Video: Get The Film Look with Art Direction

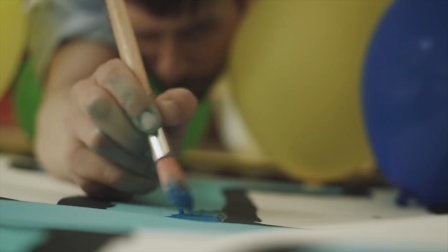If there is one aspect of zero-budget filmmaking that gets overlooked more than any other, I feel it's art direction and production design.
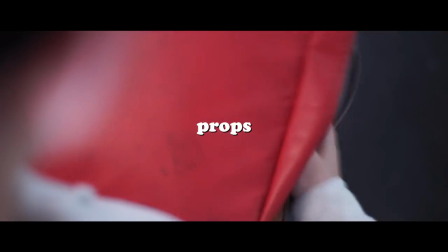I'm talking about costumes, set dressing, props, and graphics, the things that give a movie life.
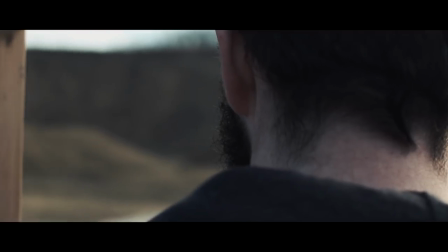These are things which contribute towards achieving the film look and will give your film a convincing visual identity and will embed it into your make-believe world.
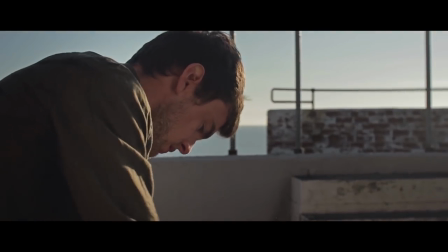But art direction also serves a bigger purpose than just making your film look cinematic. Today we're going to talk about how you can use art direction to tell a better story by giving your audience visual clues on screen. Welcome to The Film Look. Thanks to Premium Beat for providing the music we used in this episode. We'd recommend you check them out whenever you need a great track for your next film.
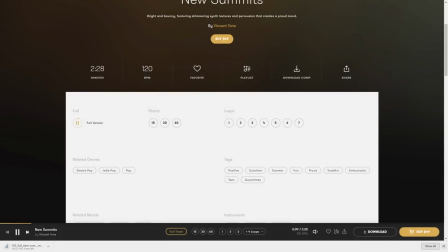Visit their royalty-free library to see what we mean, and we've added a link in the description below. Today, we're taking lessons we learned from our latest short film, The Asylum Groove.
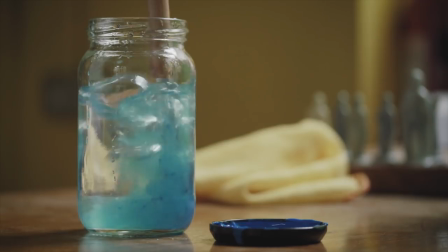If you want to check it out, you can find it right here. We were challenged to make a film with only a single word of dialogue.
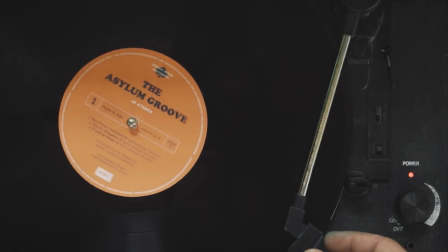With this in mind, we knew we would want to take advantage of cinema's visual medium and use art direction to help tell the story,
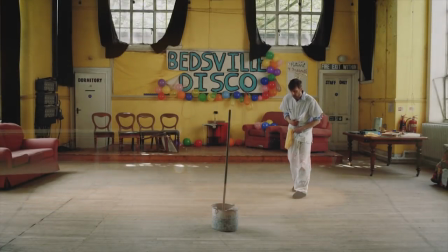expose the universe, and give the audience clues as to when and where the film is set. There are three main groups of art direction for a zero-budget movie.
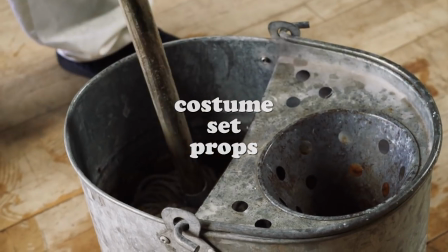You've got costume design, set design, and props. And they all contribute something in their own way, but all come together to create a fully fledged world. First, let's cover costume design.
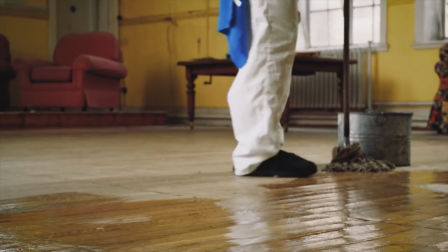The costume of your character and the way they wear that costume is a visual representation of their characteristics and their situation in the film.
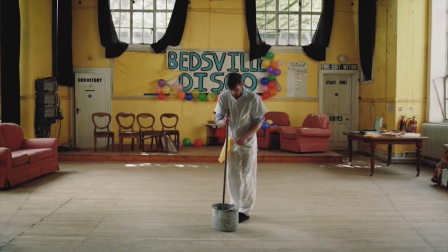You can tell a lot about a character by the way they dress. For the Asylum Groove we wanted to use the costume as a way to give the audience the character's
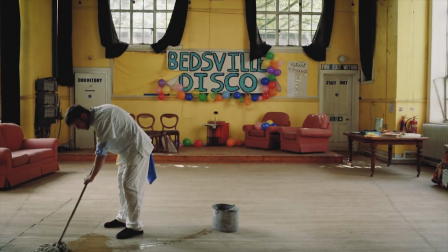backstory and help him pop on screen so we designed it in a few different ways.
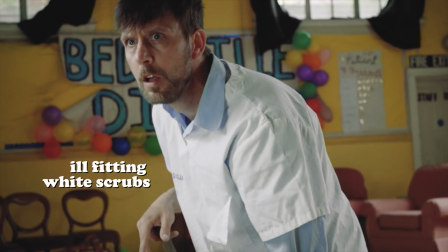Firstly ill-fitting white scrubs. Yes this costume is worn by a doctor, a nurse and a surgeon but by making them worn,
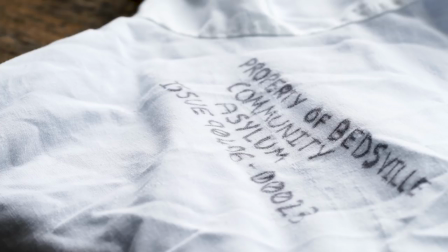unironed and stamped with a registration number we hoped it would help give the impression that the scrubs are a mass-produced unkempt mandatory uniform.
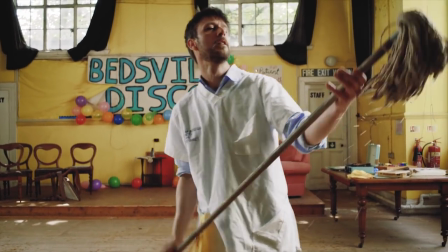The creases and weathering also gives the costume some texture on screen and as the scrubs are the brightest colour on screen it also helps the character stand out from the background. Costume design seems to work best when you give your costumes a history and backstory. Most people simply don't wear what they've literally bought that day so think about what your character would be wearing and how they would wear it and maybe think about how long they've been wearing it as well.
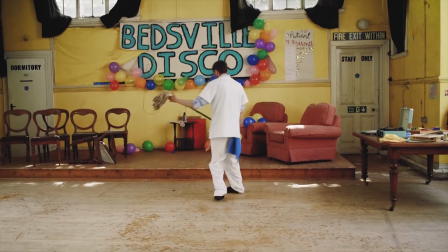The scrubs weren't the only costume detail we added.
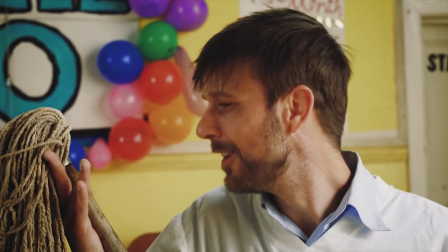His blue shirt underneath was to give the impression that he still retains some independence by wearing his own clothes underneath the screws.
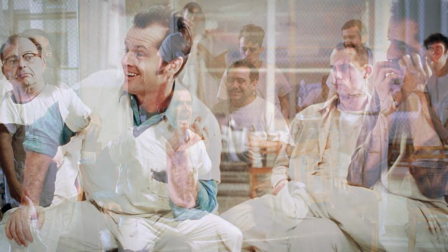This design is also a replication of the main character in One Flew Over a Cuckoo's Nest which this film is heavily inspired by. Blue is also a personal accent colour for the character but we will get to that in a second and if you haven't already consider subscribing.
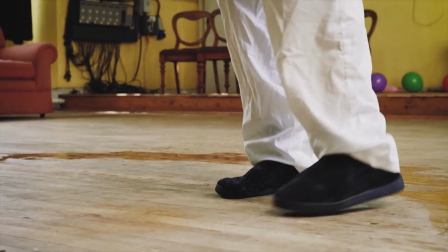We gave him cheap slippers which would hopefully instantly negate any question that he might be a janitor or caretaker.
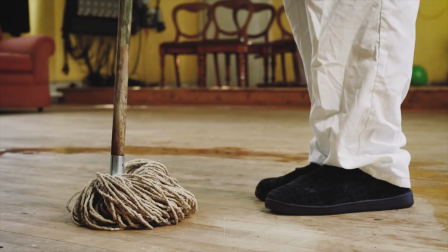The slippers also represent comfort and a relaxed attitude, so clearly he lives or stays in this location for a long period of time.
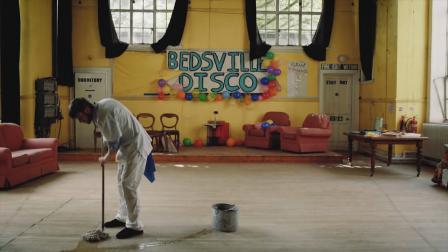The last detail are the rags hanging from his waist and pocket. We included these for a few reasons.
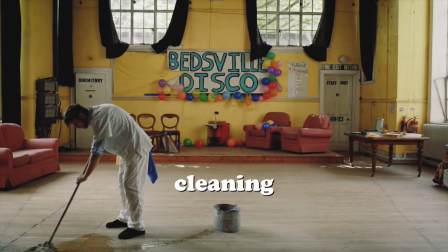Firstly, it shows he's clearly cleaning.
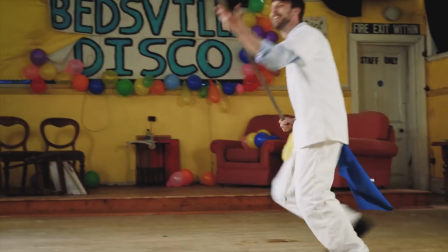Secondly, having something long and hanging down helps complement the energy of him dancing and spinning as it flows and lifts when he moves.
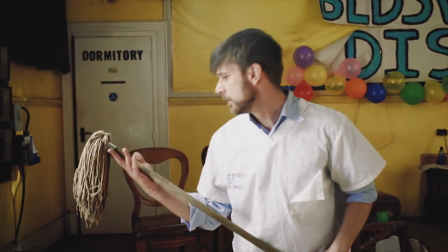Next up we have props. Props and the design of those props tell us about the character, the world, but most importantly a prop is a totem of a character's purpose in the story.
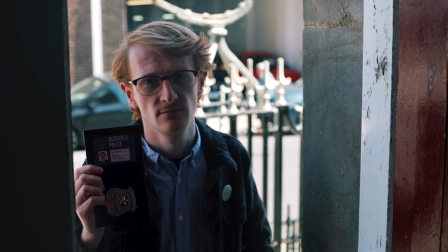If you see someone flash a badge, you instantly think they are police or a detective, even without them wearing a uniform or saying a single word.
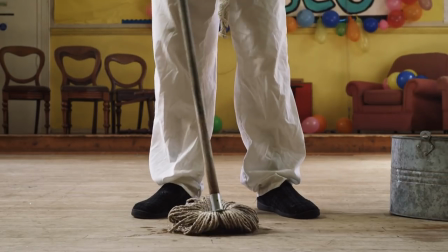We wanted the audience to know within a few moments that our character had a job to do, so we gave him a mop and bucket.
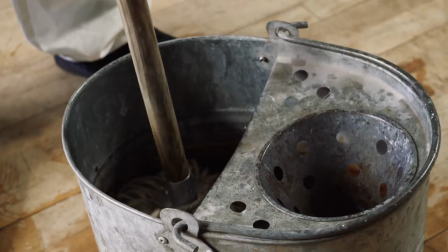In terms of specifics, we wanted an old tin bucket. This is a classic look and helps give the film a pre-modern aesthetic.
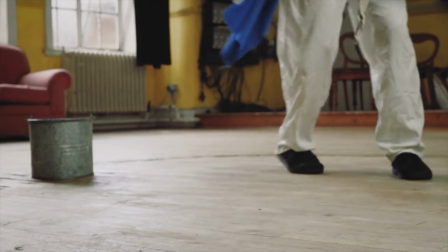The mop needed to be old, dirty and with a wooden handle, also helping set the film in the past And maybe even give the audience that he's been given substandard cleaning supplies for his job We even used an old-school set of paintbrushes just to give that vintage look the last major prop
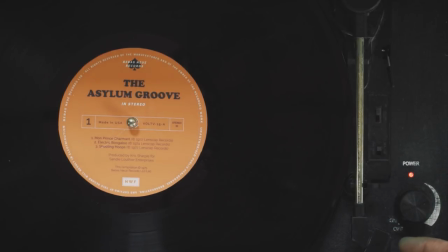in the film was the vinyl record From the get-go we knew this film would involve dancing to an old-school song We wanted to help place the film around
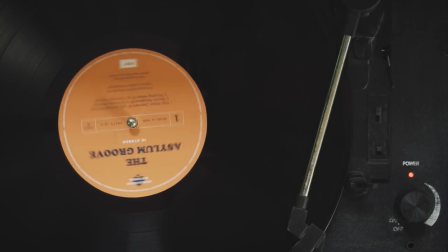the 1970s So we took an old record and designed what we thought was the most 70s label as possible Orange background,
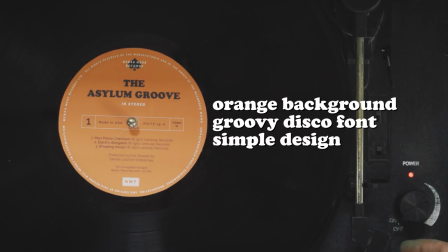groovy disco font, and a simple design without anything super fancy in terms of graphics.
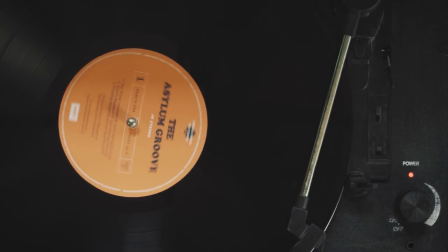This prop was also designed to be used as the title of the film, so we knew we wanted it to look as genuine as we could.
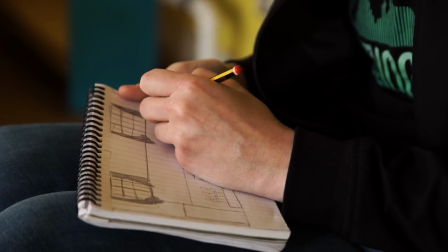Last up we have set design. Set design in my opinion is arguably the most hard part of art direction for an indie or zero budget filmmaker.
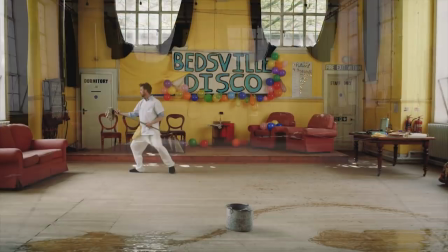Whereas things like props and costumes are usually quite small and personal, creating a convincing set, depending on the film you're making,
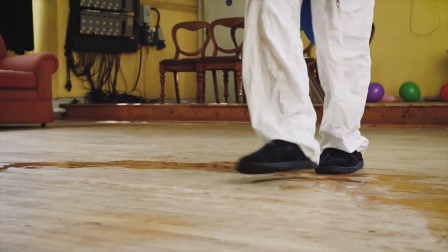is a mammoth task, but if done right can be a powerful provider of clues to the audience about the world,
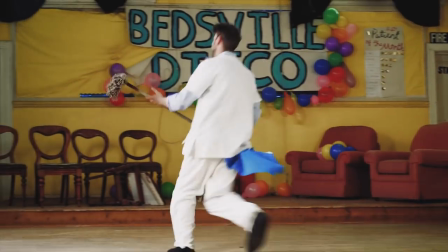the period, the state of the location and the character's situation. We cheated a little bit with the set of The Asylum Groove.
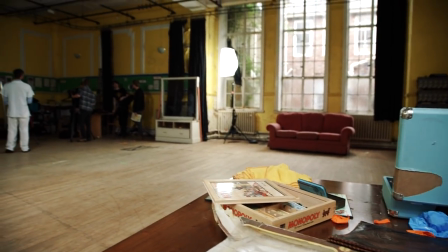We actually wrote the script around the pre-existing location.
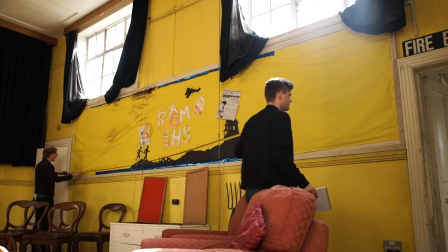We knew of the school assembly hall before we were even giving the one-word challenge and we knew we wanted to use it for the film about people in an insane asylum.
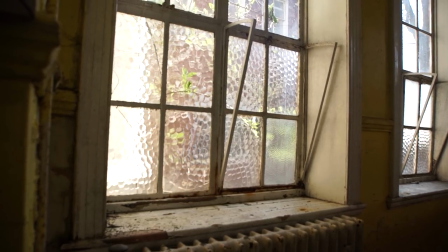The location was already old, worn, dirty, and had the most horrible bright yellow walls.
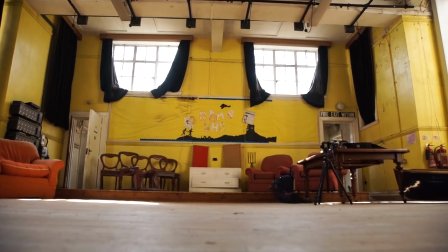Instead of trying to convert it into something completely different, we used the location as a basis for the script and embraced the old grimy look. Building a world around a pre-existing location you already have access to will help you create a much more convincing set and will save you on cost.
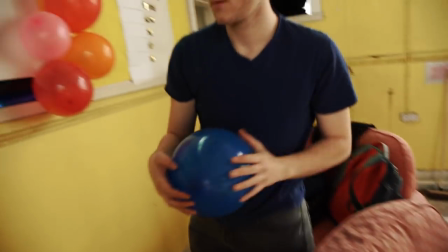If there was one thing we wanted to tell the audience without outright telling them, it was why the character was cleaning.
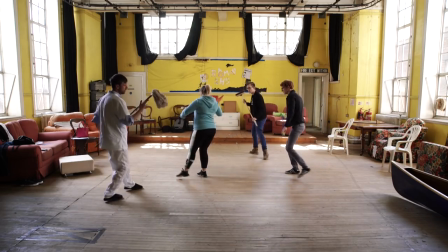His reason for mopping isn't necessarily a major plot point, But giving the character a true purpose on screen helps the audience settle into the film and not question it from the very first frame If the audience has to ask why is he mopping at the beginning of the film It just means that
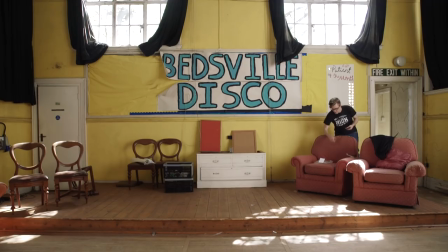we didn't give enough visual clues as to the reason why he's actually mopping So we added a banner and balloons onto the back wall with Bedsville
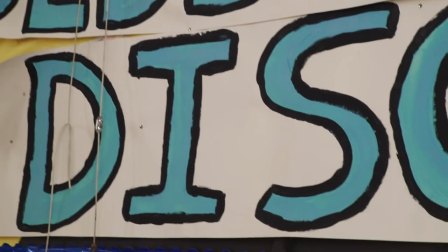disco painted on We deliberately made a poor job of the back wall The banner is falling off and the balloons are not even finished This was to
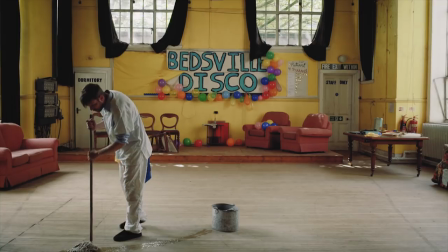give the audience the impression that the disco wasn't a glamorous affair And it would fit closer to the derelict hall that we had access to we added
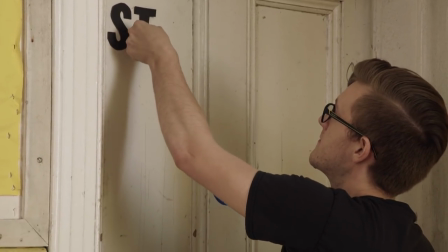small details such as signs on the door with dormitory and Staff only we actually took these from the set of the one flew over a cuckoo's
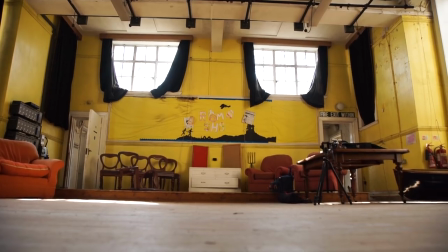nest Stage play color design was another thing we wanted to focus on with this film because of the bright yellow walls of the assembly hall We knew we could
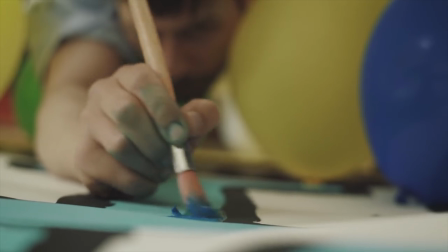use yellows Complementary color blue as an accent color for the character and as a visual device to leave the audience's eyes This is why
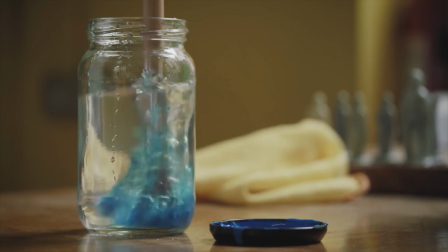we picked a blue shirt, blue paint on his hand and the brush, a blue balloon placed on the wall,
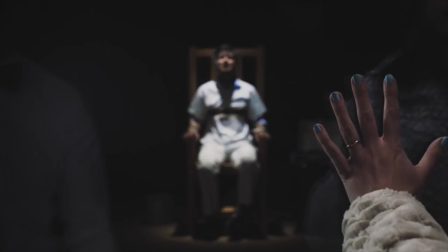a bright blue record player, and blue nail varnish for the mother at the end. We wanted everything that he interacted with to be blue.
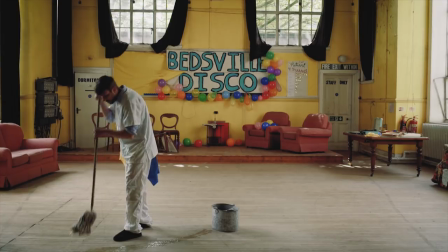One last thing we did was take advantage of the furniture left over in the room.
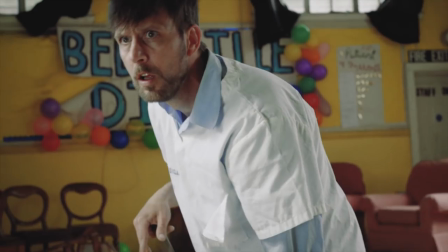The chairs and sofas were already there, so we placed them in a way which we felt created a vacant audience for the character to dance to.
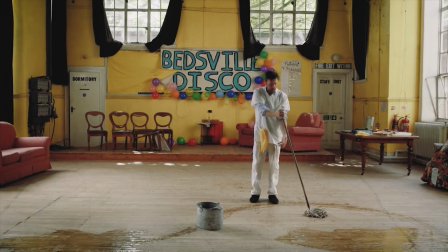All of the furniture points in the direction of the character and the angle of the chairs on stage actually point directly towards the framing of the execution Foreshadowing the audience viewing of the execution at the very end not a huge important detail But we thought it would be a cool little subconscious clue to give to the audience. Did it work?
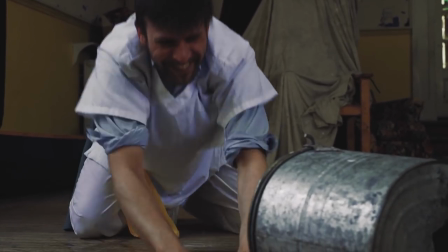Let us know in the comments below We even included the execution chair in the background after the moment the character snaps back into reality when he trips over the bucket Obviously,
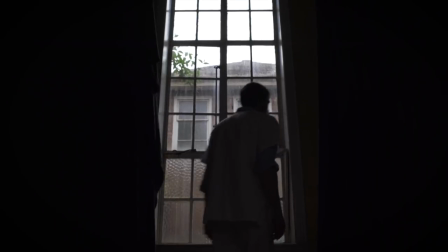this is only our experience of art direction so far and we have a lot to learn with this film We suddenly realized
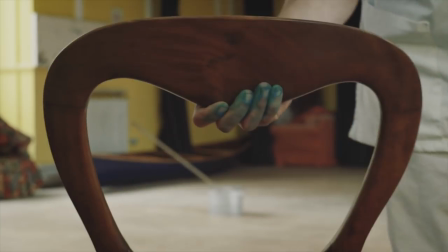how powerful of a storytelling device art direction can be it can reduce your dialogue Give your audience visual hints towards the story and
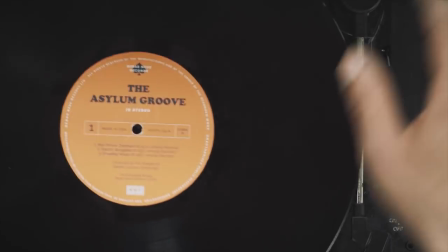the world And there's no denying a great-looking set makes your film look a hell of a lot more cinematic The picture really is worth a thousand words and we as filmmakers should be taking advantage of that What were your thumbs if you liked or disliked this video? Hit that orange lens cap to subscribe and remember to achieve it one shot at a time Thank you.